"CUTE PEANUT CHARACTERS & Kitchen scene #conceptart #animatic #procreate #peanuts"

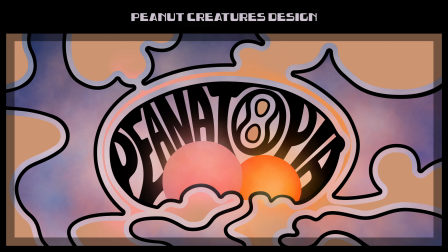0:00 Hello and welcome to Peanutopia. Let's now take a look at the first scene of the short film.
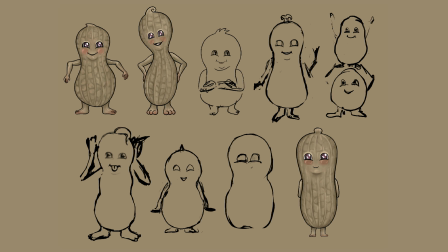0:07 For that, I want to start with presenting these little peanut creatures. So they look a little bit like peanuts that have come to life,
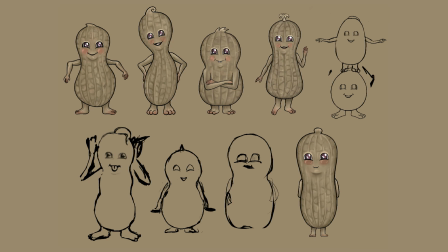0:24 and also for their size, I want them to be around as big as a real peanut. And they all have this peanut shape, but still I wanted them to keep some individual character traits,
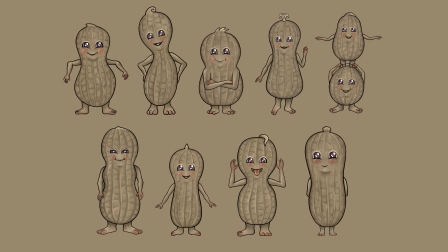0:39 like for example, some are more round with defined curves, while others look a little bit more square. And I also added some size variations, which are intensified by the peanut amount.
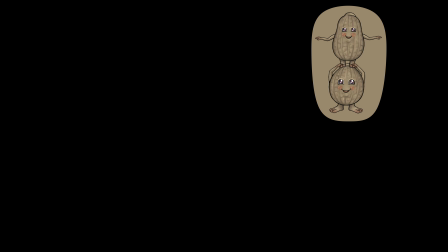0:56 So the one here is inspired by a peanut that has 3 nuts inside, so it became pretty tall.
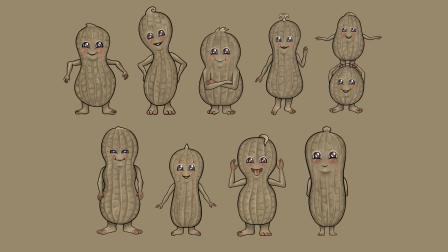1:04 And then on the opposite, we also have those two over there that have only 1 nut inside of them. For the faces, I want to orient the proportions around a child's face to make them look cute with those big purple eyes.
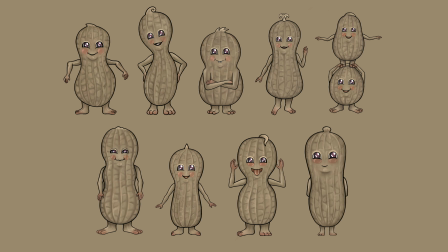1:25 And then at the top of the peanut, there's also this part which I wanted to transform into hair. And I changed it also a little bit for everyone so that they have individual hairstyles.
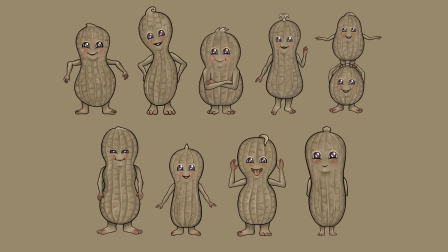1:40 For the colors, I also wanted to keep the original peanut brown beige colors, but to make it a little bit more vivid, I also have these red parts at the cheeks, but also some accents at the hands and the feet.
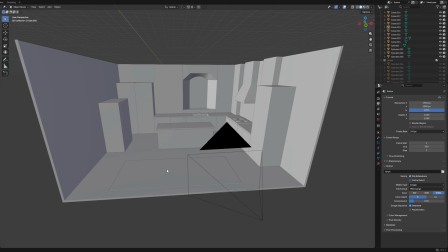1:58 So they are not only the little helpers in Peanutopia, but they also play another very important role by connecting our world and the peanut world. Because they are the ones who bring the peanut butter that is produced in Peanutopia to the humans.
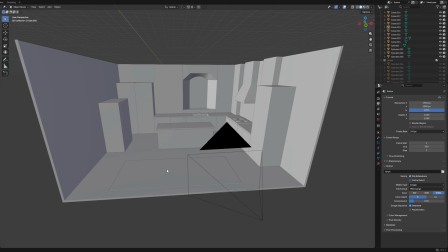2:14 And that's also what's happening in the first scene. We can see a family's kitchen, and there the peanut creatures arrive with a jar of peanut butter to bring it to the residents.
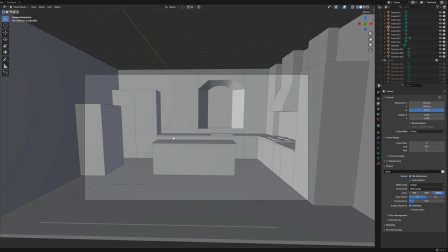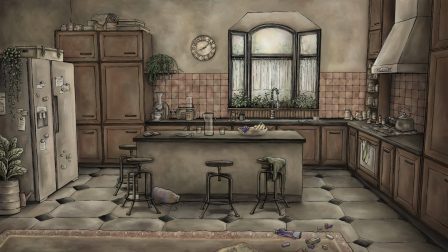2:34 Here you can see the blockout that I made, and I used this one as a reference to create the concept art. So as you can see, it's a very open room with a kitchen island in the middle and those chairs around it.
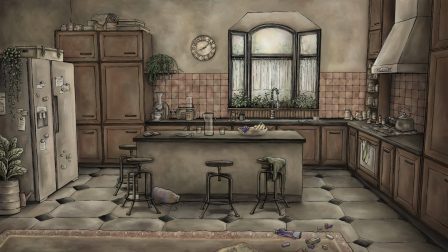2:54 And for the color palette, I also wanted to keep some peanut colors, but I also added this pink red touch to make it even warmer. Then there are also some green accents for the plants.
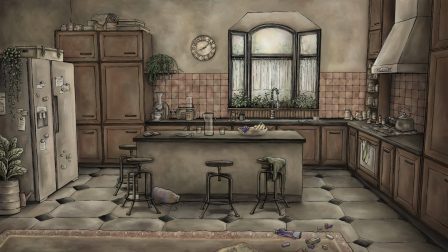3:12 Also at the windowsill, there is a part where there are some herbs growing. And to add a little bit more life into the scene and also give a little hint who the residents might be,
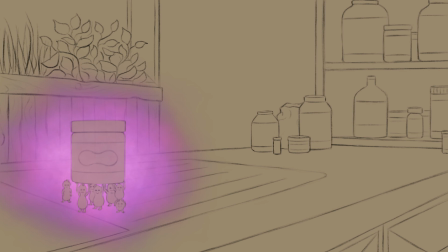3:27 there are some leftovers of a breakfast, a book, and some clothes lying around, and also a few toys scattered around the carpet.
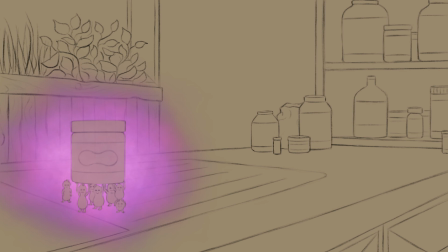3:44 It all starts with a iris in that is peanut shaped, and then the camera moves around the kitchen to finally zoom into the area next to the sink.
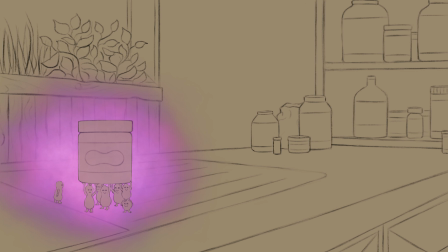4:01 There a purple mist emerges, inside which the peanut creatures appear.